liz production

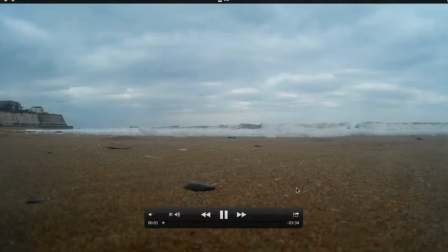0s
Right, so here's a run through my video. It's about 3 minutes long. At the moment, this is only just a test set of images and edits to see how it would work. Right, so I've gone for a slow motion effect coming up now, just so I can show that there is time passing, which you might not notice because the waves are in a static place,
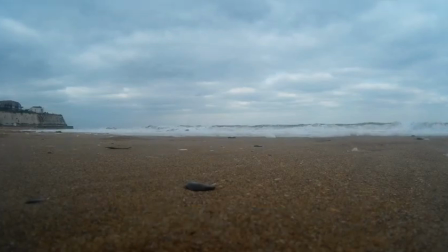18s
moving quite slowly, well, relatively. Right, this is an establishing shot, and I like the time opening as it gives the film effect of time being still,
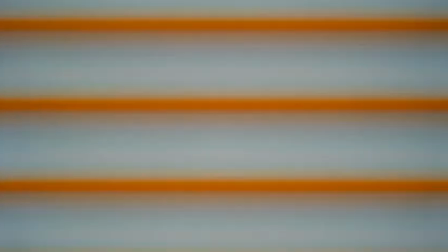28s
i.e. the rocks and things, but also time moving in the background. Opening to my proper, the top title screen and return ball.
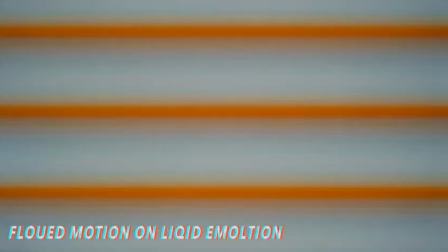39s
And that should say fluid motion on liquid emulsion. I quite like that sentence.
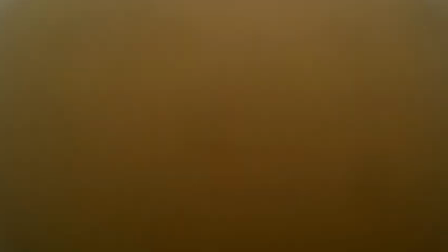44s
It was funny. There's me walking towards the sea, and then there's me in the sea.
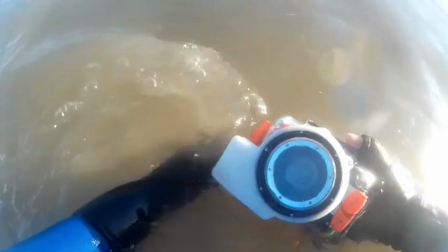50s
This came from the original draft of what I was going to do. I do need a lot more footage.
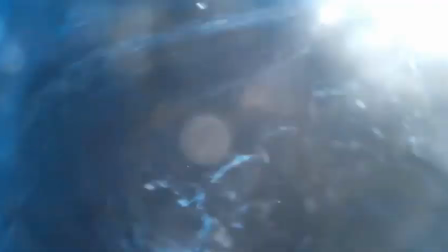55s
This isn't enough to run by. So there's in the water, out the water.
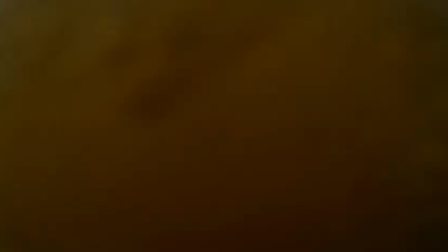62s
As I'm moving up the water to take photograph, which you can see in my right hand is the camera. And then it pulls over to this darkroom space.
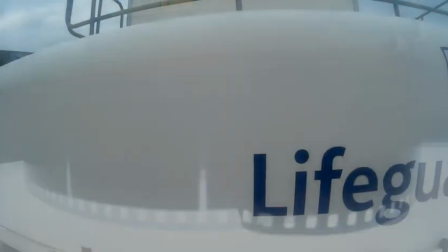70s
You get to see the film, so what comes out of it, and then a quick flashback to
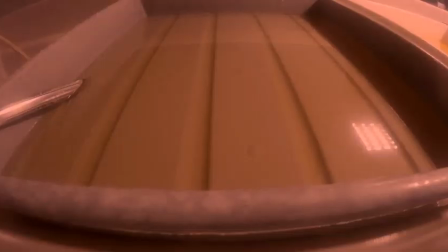75s
the beach to again reference that I'm photographing the sea. The chemical base,
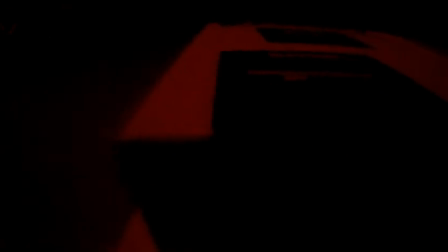84s
showing what I actually used to make the images at the end. Not sure this one works as much.
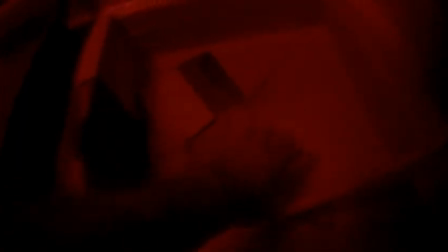90s
This sort of pan across thing, the film paper.
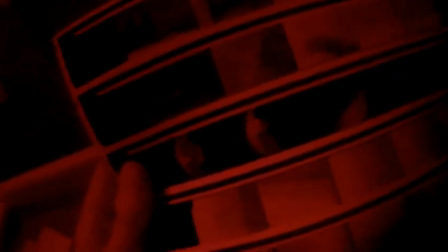98s
Look at colour negatives, well not colour negatives, black and white negatives.
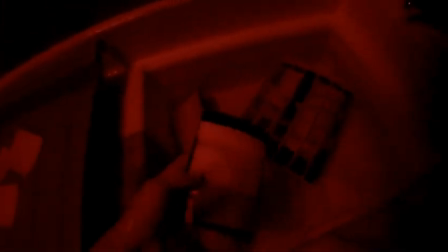104s
This part of the process, I think it's important to show the process as well as the images and the story behind them.
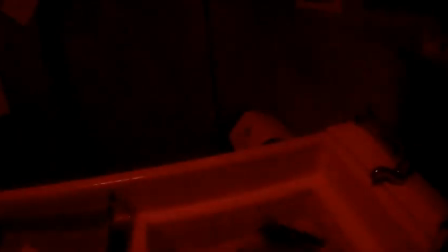111s
So here's a seascape which could be better. Just chucking some water off of it.
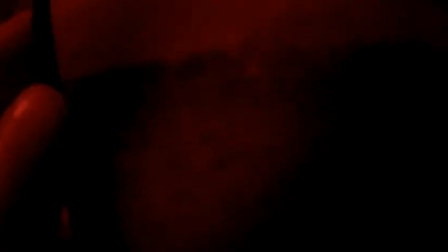116s
A little zoom in, then it goes dark again.
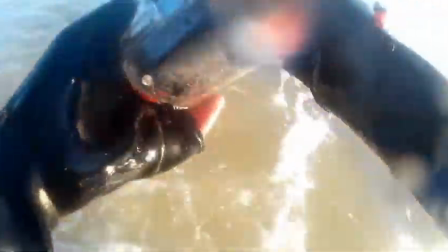121s
And then you come back out in the water, camera's out again, taking more photographs.
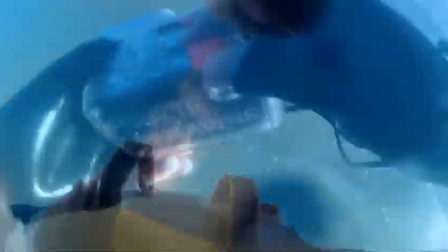127s
Quite enjoyed doing this one this day, it was nice. The weather wasn't too cold.
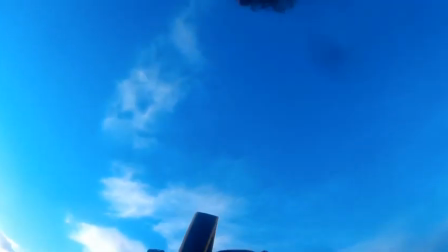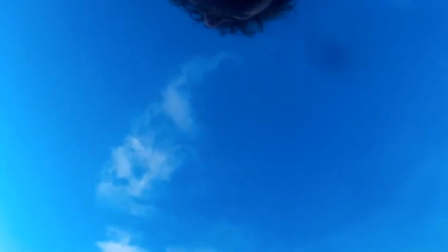137s
Don't like the audio needs to go.
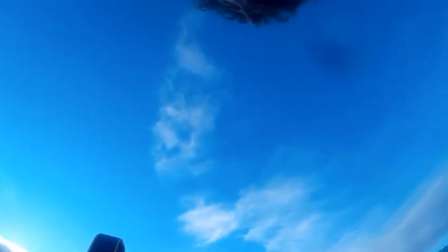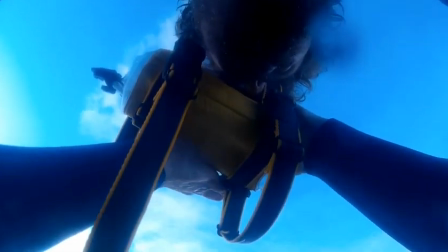144s
That's me talking to the surfer at the time.
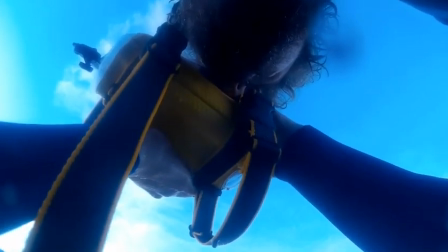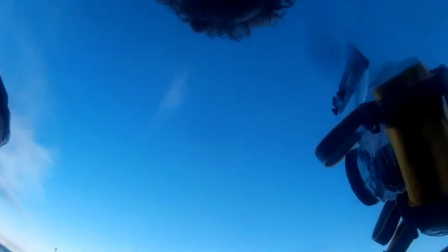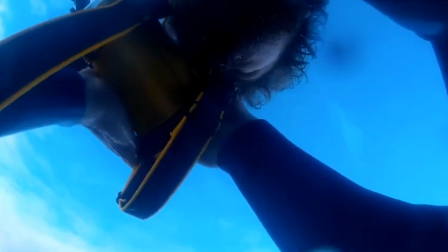159s
The audio is quite poor on this because it's obviously encased in a waterproof thing which holds air pressure.
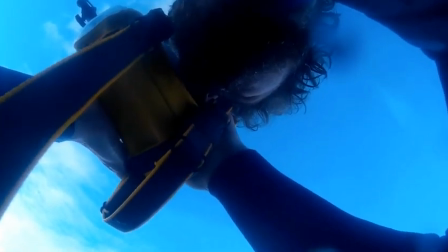165s
But I wanted to show myself photographing and working in the sea.
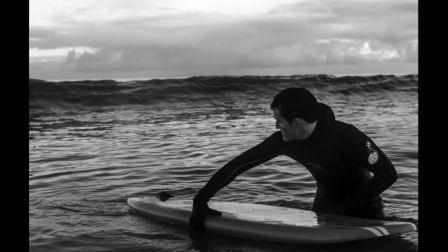174s
And it fades over to the images. So there's the surfer.
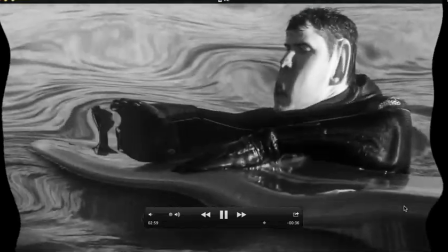178s
I wanted this hold particularly to show the motion and then it carries back on.
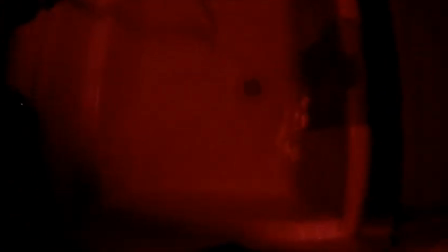190s
Back to the darkroom. And then it pans away. Not so sure this is very successful.
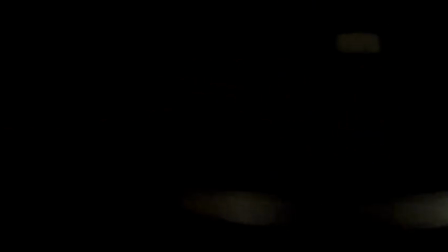203s
It doesn't really work that nicely. It could do with being a bit more crisp and sharper.
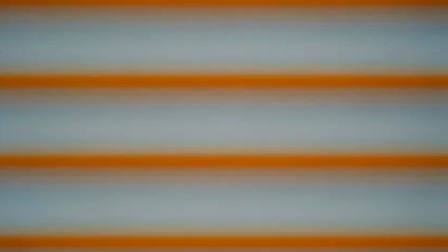208s
And then it ends the same way it started.
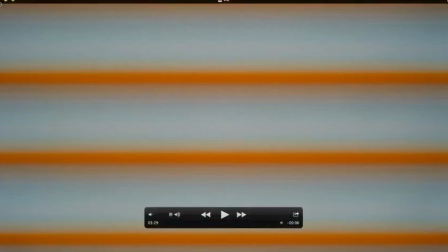214s
This sort of rolling film effect. Again, need a bit more footage, need a bit more work to it, but in all, not a bad first attempt.